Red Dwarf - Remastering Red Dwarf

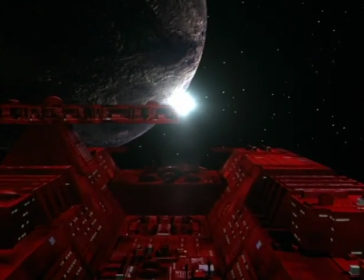12:21 Sitting in the corner of my little room, I mean, it certainly wasn't a render farm, it was kind of more like a render allotment.
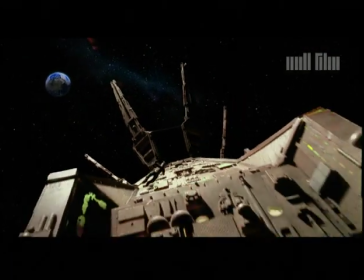12:27 Away from lengthy render times, only one other live-action shot of the redesigned ship has been filmed to date, this previously unseen test for the Red Dwarf movie.
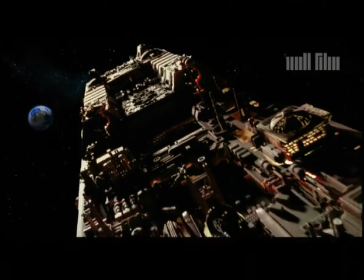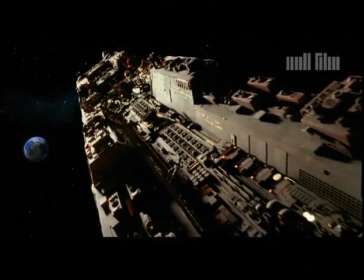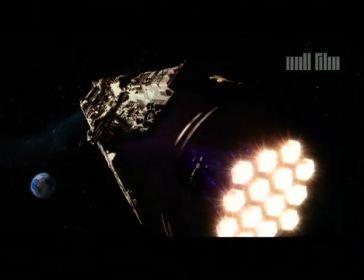12:48 Back in the computer realm, Red Dwarf was soon joined by Blue Midget, Another BBC redesign, this was a chance to create something more iconic, something that walked. Blue Midget was always slightly to me a bit like a bread van and we thought maybe we can improve that a bit. It had legs and a ball at the front and two engines at the back. Alan worked that up into a far more detailed rendering. Again, did computer renderings, got those signed off by the production and then launched into the model. but fully articulated, all lights up, legs work, everything, only ever used as the basis for the CG model, never actually filmed as a miniature.
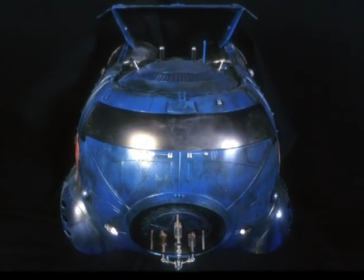13:27 A memorable new design staggered Blue Midget in a fresh direction, part of an unexpectedly heavy CGI workload that made achieving photo reality even tougher than normal.
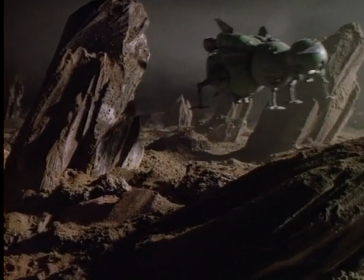13:36 When you deal with a real world, with a real model, there is a credibility you immediately get, and you're constantly fighting the CGI.
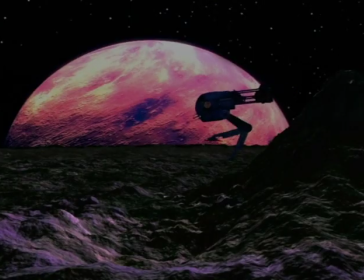13:44 Now, when CGI works, you can do much more with it in the computer, manipulate it much more,
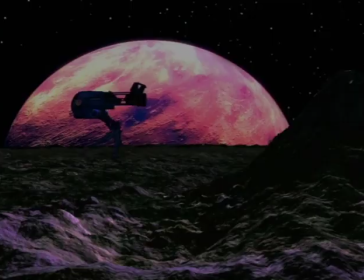13:51 do all sorts in terms of movement, but it's a very difficult place to get to. Beyond staggering spaceships, by 1997 even the tricks available to a standard edit suite had come on significantly.
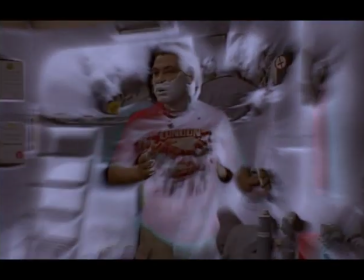14:04 Editor Mark Wyborn was able to add things that could never have been done easily or cheaply before.
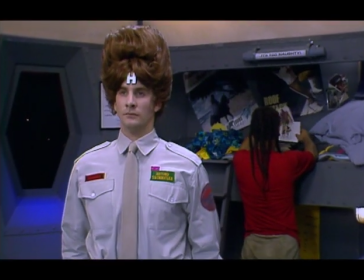14:09 The windows outside the quarters just had a couple of little lights stuck on a black piece of cloth.
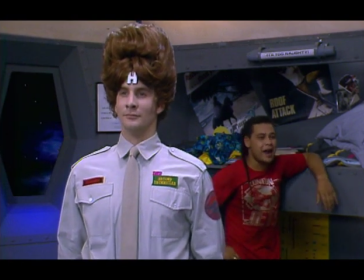14:15 So what we could do then, which we could do much more now but then,
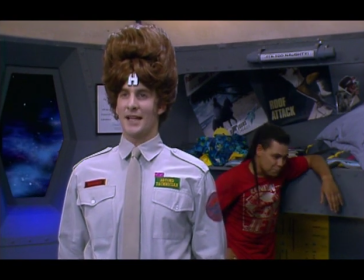14:19 was draw around the windows and then we had some star fields and basically just slid them behind.
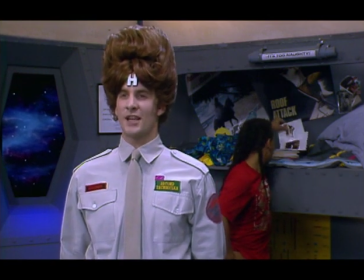14:24 It's not there all the time because the camera moved around you know as people moved around it was very difficult then for us to make
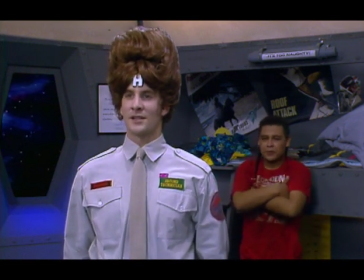14:30 it look like it was really there then so most of the time I did it as soon as the camera got stopped and stationary it didn't move I
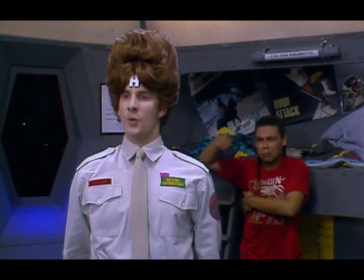14:36 sort of shoved some in. Back in reality reshoots were scheduled to replace footage that really annoyed the makers.
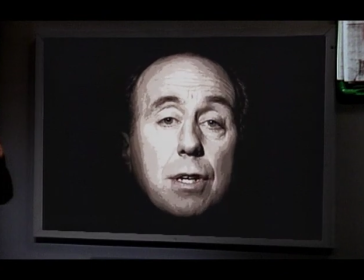14:44 Norman Lovett was pulled in to recreate his original Holly performance, though there was a little something missing. I had to go back and do it, and I had to wear this wig, because my hair all went, and I had some hair when I first did it, and they put this wig on, and I just thought, oh, my God, you know, I just thought, please. The funniest thing was trying to make him look as bad as he did in the other shows,
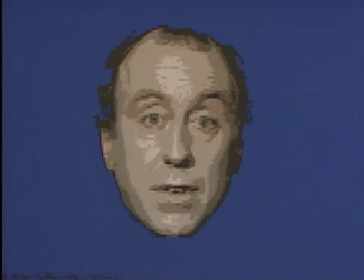15:08 really, we're being pixelated and everything else and soloised purely because that was done on a piece of equipment we didn't have anymore this was an ed thing that ed wanted to to redo i think he
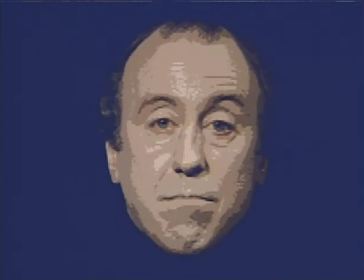15:19 was not satisfied with norman's look the pixelation change from show to show the way he came on and off um and i think he thought he'd be quite easy get norman in and get him to redo the lines make it all look consistent then just drop it in and off you go i
thought i could navigate at light speed, but I just can't wrap my head round it. Gordon Bennett, that was a close one.
And then for the most part, when it was dropped in, it didn't really quite fit.
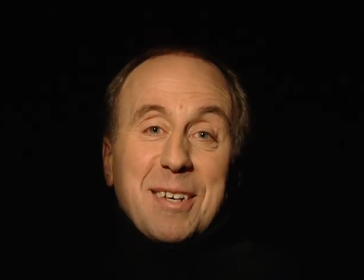15:48 Norm's performance really wasn't as vibrant as it had been in front of the audience.
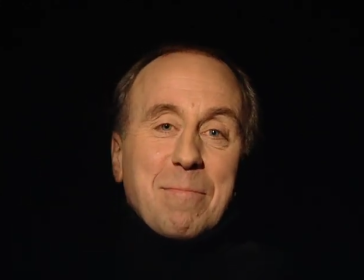15:52 In the end, a significant amount of Lovett's reshoot material went unused, as did attempts to remake Queeg's classic chess scene.
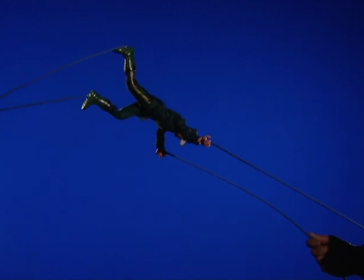16:00 More successful was the no expense spared solution to an animated Rimmer ejection.
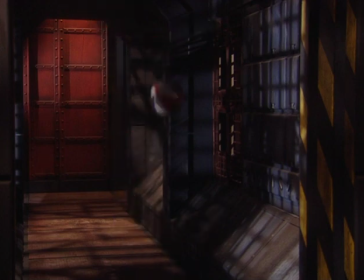16:06 An available corridor set was also employed to extend a moment on the episode Polymorph. Not all the additional shooting was so sophisticated, however. Episode 1, if you watch the funeral sequence,
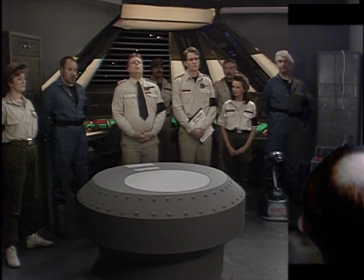16:21 you will see that there are some people in the foreground who were never originally there.